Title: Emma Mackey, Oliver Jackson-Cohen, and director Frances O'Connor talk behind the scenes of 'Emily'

That's a different film. So used to seeing you in hats, mate.
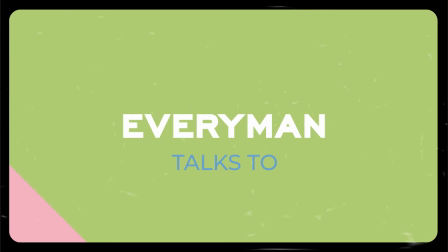[0:05]
Like, you know, you're wearing. You know that. It was a witch hat.
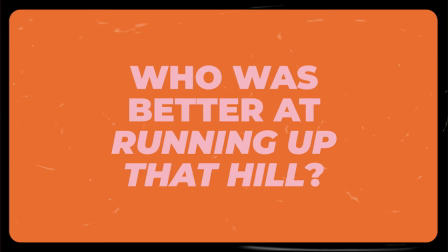I mean, I had to do more of it. I don't know if I was better, but I had to do a lot of it.
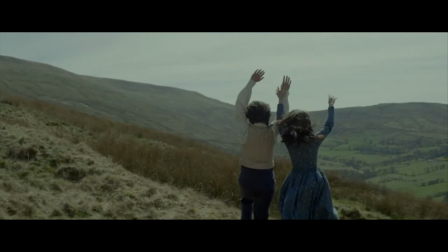[0:22]
I had to do a lot of it. I actually quite enjoyed it. Towards the end, I was like, oh, I could do this. You did a lot of steps. I could do some running. We did a lot of steps. Like, my step count was high during shooting.
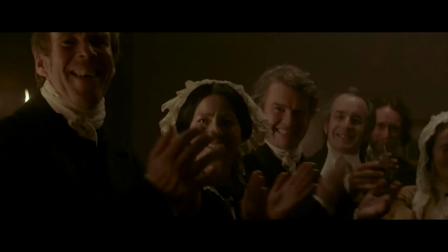[0:31]
No, a lot of running and lots of layers and in the rain and up, like, and down hills.
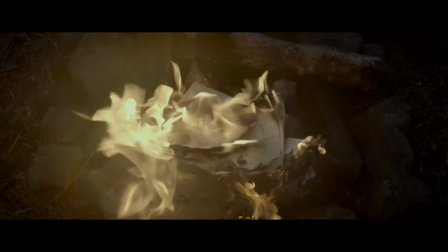[0:36]
Yeah, and like on uneven ground. Those moors. You don't think about these things. Yeah, you don't think. And also, period footwear was not. Nearly, there was no... Many challenges. What challenges. Amazing you made it through. Amazing that we're still here to tell the tale. I did keep one. I kept them, they gave me the mask, which was kind of cool. I kept something from the set, yes. I kept a pink neckerchief that Emily wears, I think, in one of the scenes, and I loved it. It was all this beautiful silk, and I kept it. I asked costume. I did ask, and I was allowed. I didn't just steal it. But yeah, I just kept that. I don't think I kept anything from set. Did you not keep the hat? Just the beautiful memories.
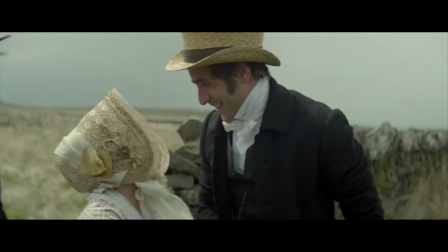[1:21]
Just the sweet memories. Just the sweet memories. Did I keep the hat? Which one? The straw one? Didn't you have a big top hat at some point? Did I make that up? Oh, no, that's a different film. So used to seeing you in hats, mate.
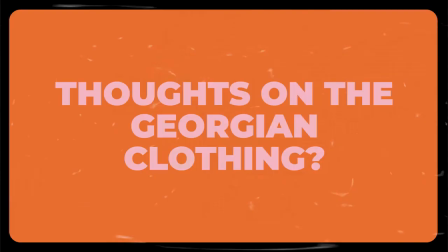[1:35]
Like, you know, you're wearing... You know that... It was a witch hat. It was a witch hat, I remember.
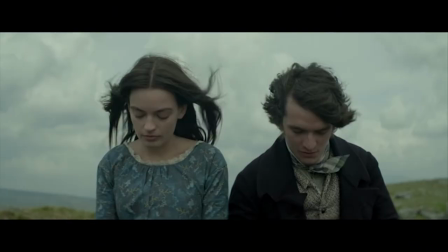[1:42]
The costumes were... phenomenal. They were so good. They felt like clothes, which never happens.
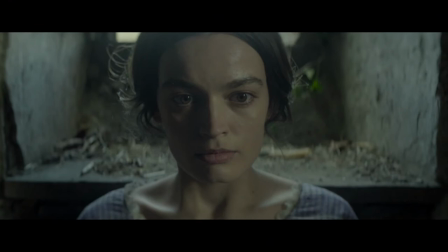[1:48]
And Michael O'Connor, who is the costume designer, he's made sure that they felt really lived in, so they felt like second skin. And it didn't feel like we were putting on a costume. And he just understands that period so well.
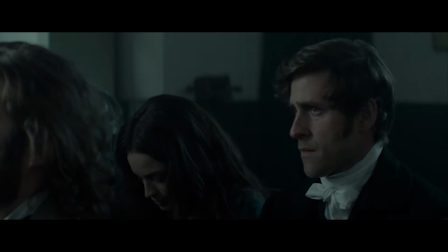[1:59]
He's an Oscar winner. We just got so lucky with him designing the clothes for this. He also makes costumes that are very comfortable for actors.
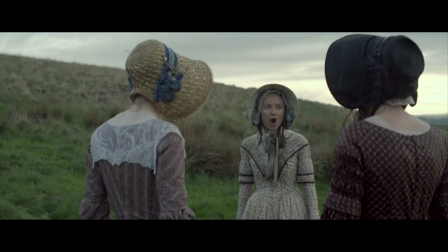[2:06]
They wash them multiple times so they feel lived in. So for me, with period dramas where I feel like they're like, don't get the costume dirty, everybody step away from the actor.
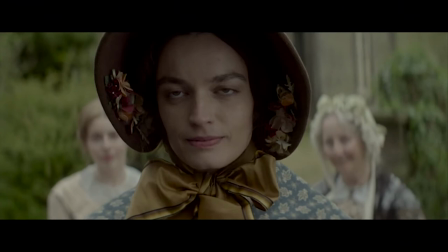[2:18]
You feel that as an actor, and what we wanted is to everybody feel, like, to forget they're wearing these costumes and it's just what they wear.
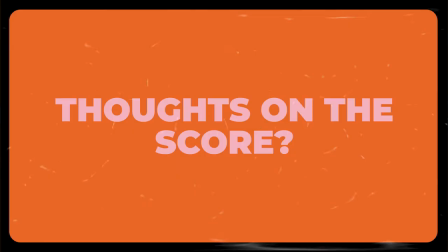[2:25]
So that's kind of what we're going for. You listen to the Macarena every morning. Yeah, Macarena steps. Steps. Spice Girls. Yeah.
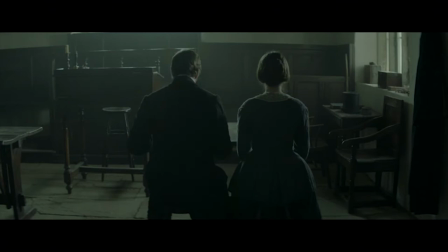[2:39]
Yeah, I mean, I'm from quite a musical family, so for me, music's so important when I'm writing and when I'm thinking about what I want the scene to be. I listen to music. Oh, I listen to music all the time, and I had an Emily playlist, so I had a lot of
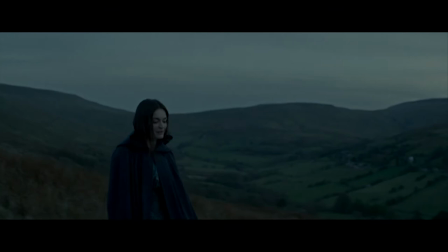[2:55]
music that reminded me of that world and that universe, and I actually listened to the Jane
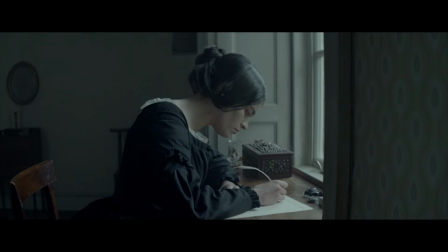[3:02]
Eyre soundtrack, I think, by Dario Marinelli, the 2011 film, I think. Mm. Which I love, and that's a really atmospheric, kind of discordant soundtrack that I really love and felt really potent. And so, I just tried to create a whole, and listen to a lot of Chopin, everything, because I knew Francis loved Chopin, was really inspired by his music as well. So I had a whole Emily playlist. Abel was someone who I knew we needed something very muscular and something very emotional and delicate for some bit. So it was a really big ask for the composer. And I've always been a fan of his work.
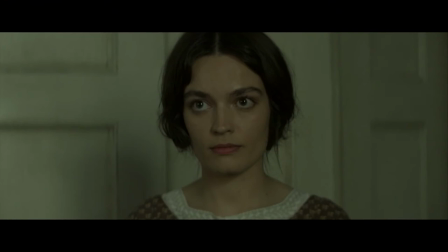[3:40]
And so we just sent him a cut of the film as late as we could, so it was as good as we could.
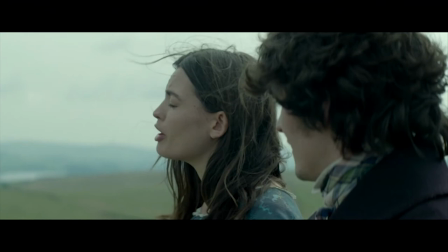[3:45]
And he had a job that he had just fallen through, and he saw a cut of the film, and he kind of fell in love with the film. So we got very lucky. And that relationship working with him on the score for this was so fun. I think the score is so powerful in the movie. Like, right from that first... I mean, the opening. It was like that. Yeah.